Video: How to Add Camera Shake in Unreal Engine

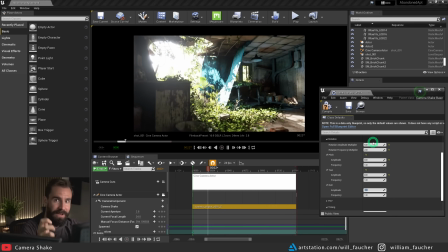496s
So imagine when you're holding a camera, you don't really roll the camera like that, right? Having a little bit of roll can be useful. So again, fine-tuning these values is an art of its own. So feel free to go ahead and experiment with that. So I'm going to set this back down to 0.5 or something,
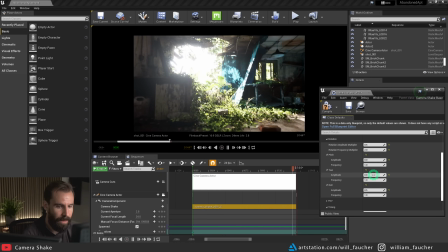513s
and turn the roll down to 0.5, yaw to 1, and amplitude to 1 as well.
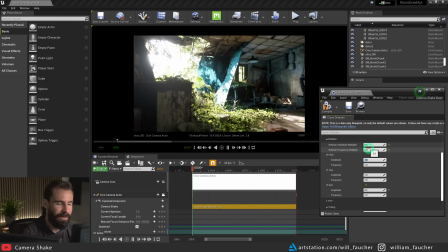520s
So as you can see, very simply, very easily, we've added a subtle camera shake to our camera, and this makes it feel way more real.
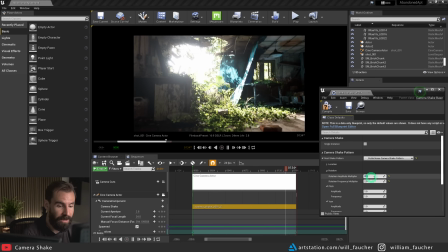529s
It feels like someone is actually holding this camera. So I'm going to disable this now, and the same thing can be done with location. And location is going to be the actual position of the camera itself.
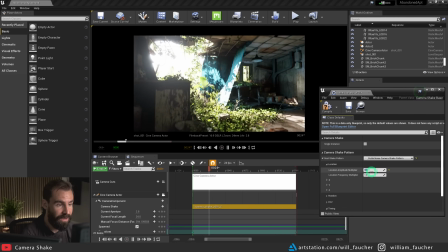540s
So if I set this to 1 and let's say 5, notice how that camera is not looking in a different direction. It is purely just moving up, down, left, right, forward, and backward.
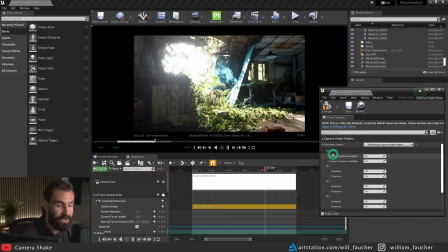553s
You can control these movements of each XYZ axis right here. And lastly, we have the FOV, which is the field of view, which means it's going to zoom in and out ever so slightly. So if I set the amplitude to 5, notice how the camera is zooming in and out like this.
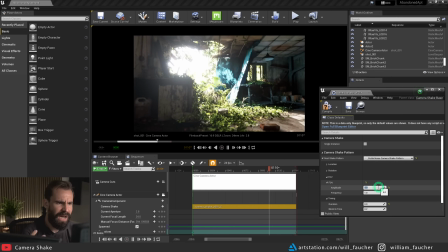570s
This is not something I've ever really used, ever, because I can't think of a use case for it, but if that is an effect that you want to have in your shot, now you know how.
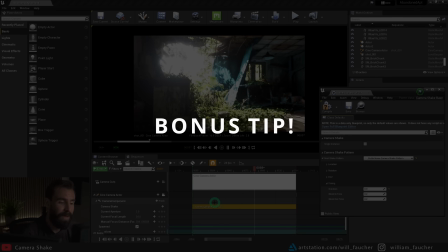582s
It's also worth noting that you can have multiple camera shakes stacked onto one another.
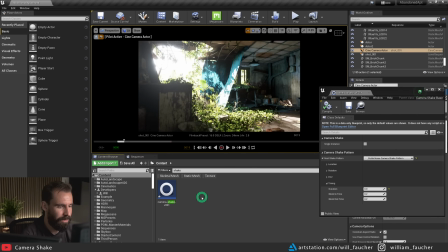588s
So let me demonstrate right here. I'm going to go back to my content browser, and I'm going to just duplicate this. I'm going to call this version 2. Okay, We're going to open that.
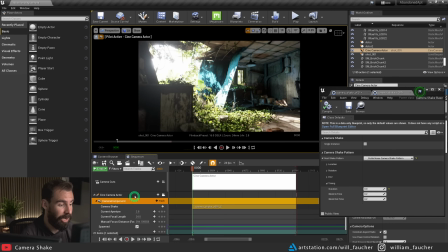599s
And going back into the sequencer, clicking on my camera component, I'm going to click on track, camera shake, and you'll see we have camera shake version 2 showing up here. Now you'll see we've got both camera shake 1 and 2 showing up here.
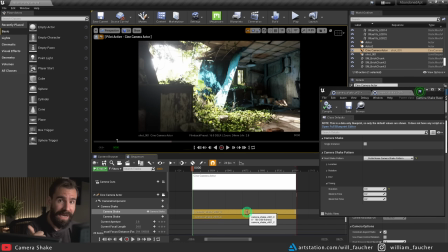614s
And why would you want to do this? I like having one camera shake that is very broad and slow moving, just a general rough pans, and having a second one for the micro shakes. Just a very small shakes like that. So let me demonstrate here just to show you.
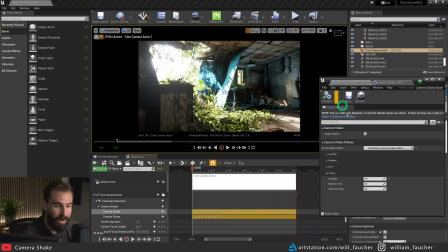632s
So with the camera shake V1 selected here in the rotation, I'm going to set this to like a slightly higher amplitude than I normally would, but with a very low frequency.
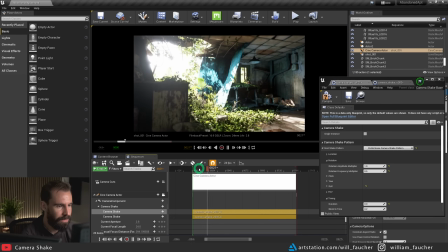642s
So something like 0.5. And let's see how this looks. So notice how the camera shake is very subtle.
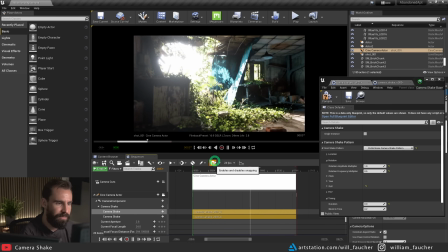649s
It's just a very slow swirly movement. And now in camera shake V2, I'm going to go back to my rotation and set it to a lower amplitude, but a higher frequency.
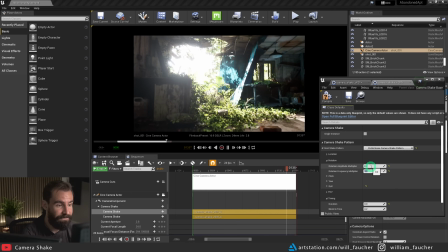662s
So it's something like 0.2 and something like 5. Maybe not 5, maybe 3
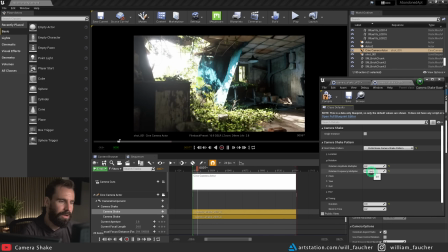673s
or 2. So now you may notice we've got some larger, more slower, swirly movements to it, but also some very subtle, slightly janky movements to it. Having two camera shake actors on your camera component can
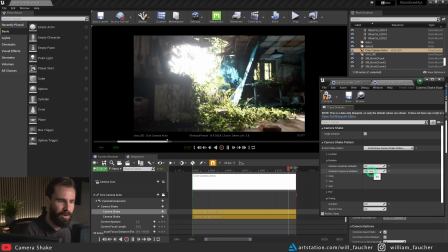692s
really give you a bit more granular control over the look of your camera shake. You don't have to do this, but I figured this is a great tip to know about, and it might help you a lot in your next project.
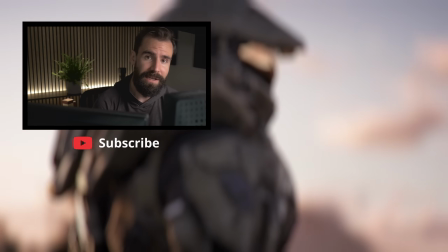704s
So if this video has helped you out, don't forget to hit that like and subscribe button. It makes a really big difference.
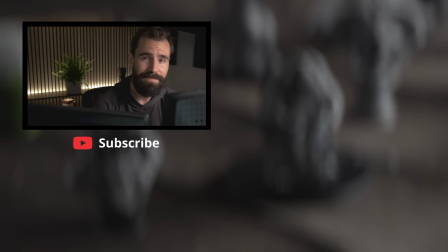710s
And as always, happy rendering.